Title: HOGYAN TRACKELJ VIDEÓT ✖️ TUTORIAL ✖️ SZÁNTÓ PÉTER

Imádom a parlamentet, és olyan szép, szerintem tökéletes példa volt arra, hogy milyen könnyen lehet használni az M-Tracker 3D-t. Mindjárt visszaugrunk Balira, de előtte gondoltam, hogy mutatok egy másik példát, és ez egy nagyon jó ilyen mellékvágány arra, hogy elmeséljem azt, hogy tavaly a HVG kiadta egy könyvemet, Válj valóra a címe, Produktivitás, én márka, lifehackek, és csináltam egy felvételt a könyvről, hát miért ne csináljak, ugye, ahogy így forog, és úgy gondoltam, hogy még jobban motivállak téged arra, hogy vedd meg a könyvet, és most ide ki is rakom, hogy ahogy forog a könyv, közben trekkeltem vele a szöveget is, ilyenre is lehet használni, nem csak drónsetokra. De most azért megyünk tovább, és egy drónsáttal folytatjuk. Igazából csak drónsátok vannak. Szóval Bali mellett konkrétan Nusa Peniden jártam, és ott van az Angels Billabong, amiben átmentem a drónnal egy ilyen boltíves, hát nyilván az egy természeti csúcs, és ott az volt a kihívás igazából, hát a drónnal is veszélyes volt átmenni, de az editálás közben, hogy azt szerettem volna, hogy így becsúszson a felirat, ezért azt a 3D hatást egy dolog, hogy trekkeltem, de azt is meg kellett oldanom, hogy utána egy ilyen maszkolással és egy extra layerrel mögötte jelenjen meg a szöveg,
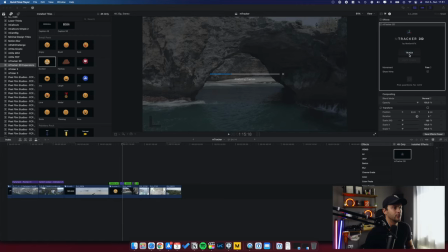és ezáltal tényleg ez a 3D hatás érvényesüljön. A következő klipben megint Indonéziára, Bali mellé utazunk,
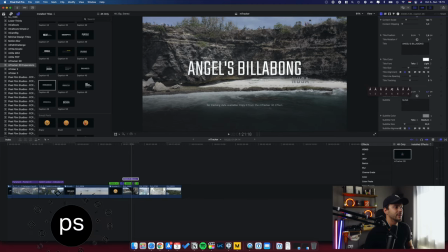konkrétan Nusa Penidán láthatjuk a Devil's Billabongot, és itt is először trekkeltem
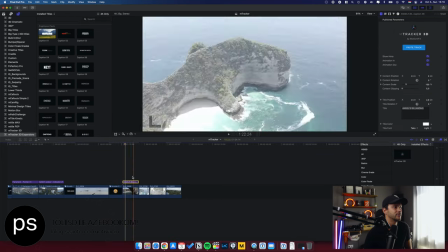magát a képet, és kiválasztottam egy nagyon jó szöveget, amit átírtam,
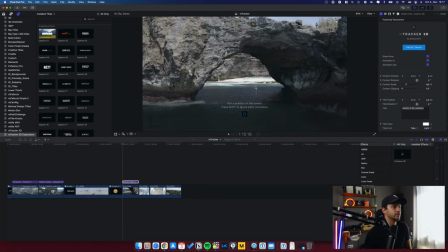és nagyon fontos, hogy mindig átkopizzuk a tracking adatot arra a feliratra,
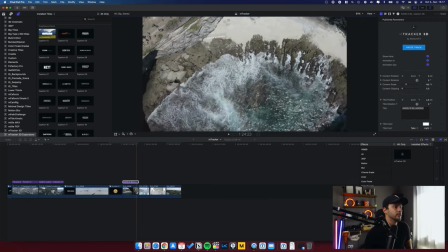amit szeretnénk. Hát kerestem egy olyan pontot, ami pont megfelelően mutatja, hogy hol vagyunk, és rájöttem, hogy ez nagyon szépen trekkelődik még úgy is, ahogy felmegy a drón, ezért kiválasztottam egy középen lévő helyet, és ezt megcsináltam úgy,
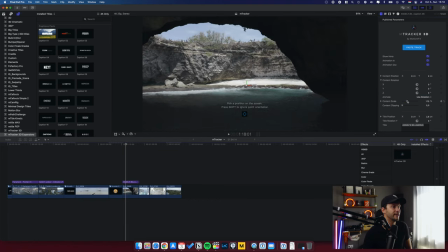hogy megfelelően nézzen ki.
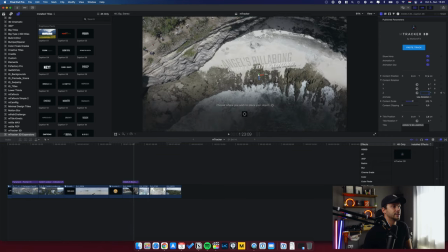Ugye nagyon más a látószög szemből, meg fentről, úgyhogy itt is keyframe-eket használtam, majd átállítottam ugye a különböző betűtípusokat,
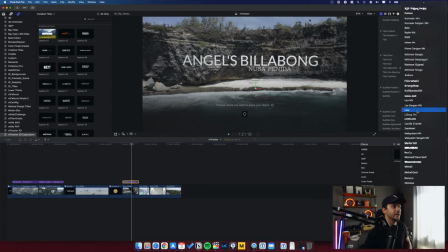de látszik ugye, hogy a barlang előtt jön be az a felirat itt, ezért először csináltam egy kis színkorrekciót,
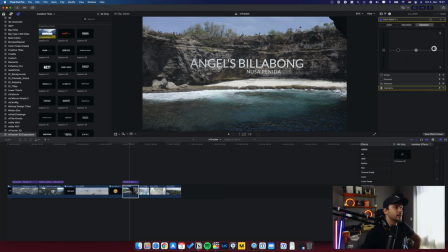majd a színkorrekció után azt a részt, ahol maga a barlang látszódik, ott is színkorrektáltam, és majd jöhetett a maszkolás is.
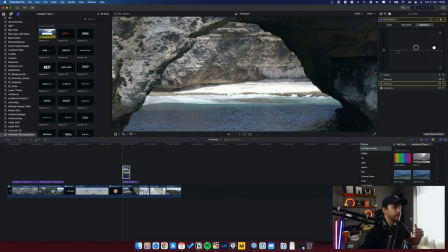Ez kvázi az eredeti videó és a felirat között lesz.
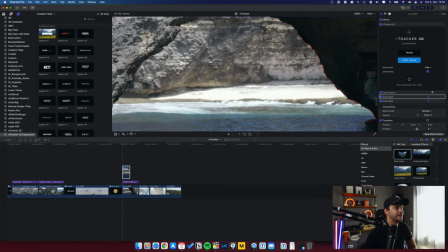Ezzel elég sokat kellett játszani, mert ugye megyek közelebb a térbe, tehát folyamatosan ugyanúgy keyframe-ekkel,
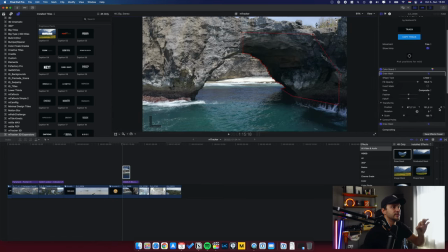tehát az adott videópontokhoz viszonyítva kellett még finom hangolni,
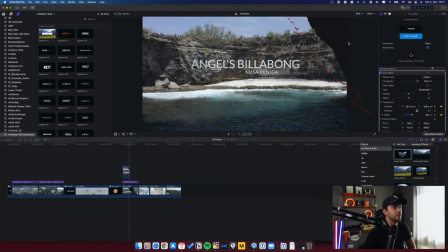és így meg tudtam azt csinálni, hogy úgy néz ki, mintha a barlang mögül jön neki valóban,
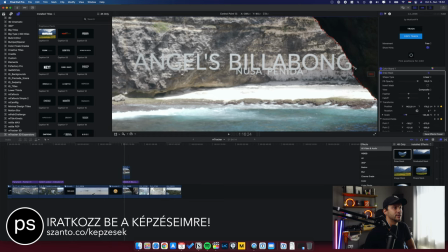ahogy beúszik a felirat. Hát ez egy kicsit nehéz játék volt, de a végeredmény magáért beszél.
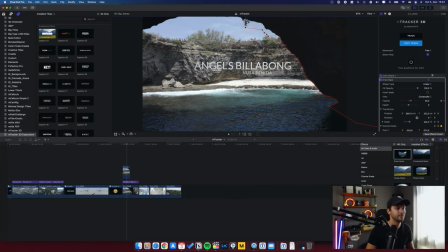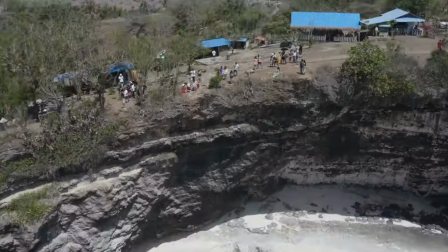Maradunk Indonéziában és Nusa Penidán, ez a T-Rex Bay, a T-Rexről amúgy mindig ez a nagyon vicces,
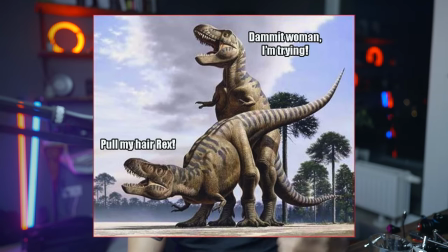ide kirakom, kis mém jut eszembe, amikor ugye az, hogy húzd a hajam, hát próbálom, vagy amikor ugye
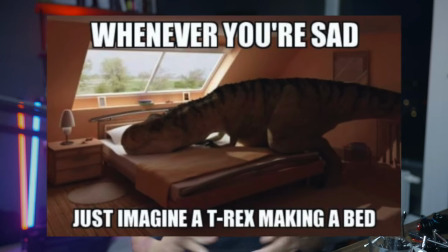beszeretne ágyazni, hát elég nehéz neki. No de itt a drónsáttal nem volt nehéz dolgom, maga a felvétel során sem, és az M-Tracker 3D-vel olyan egyszerűen lehetett megcsinálni azt, hogy egy ponton trekkeljek, és még azt is elmondj 3D hatásnak, hogy így a hegy vagy sziget benyúlás mögül jöjjön ki a szöveg.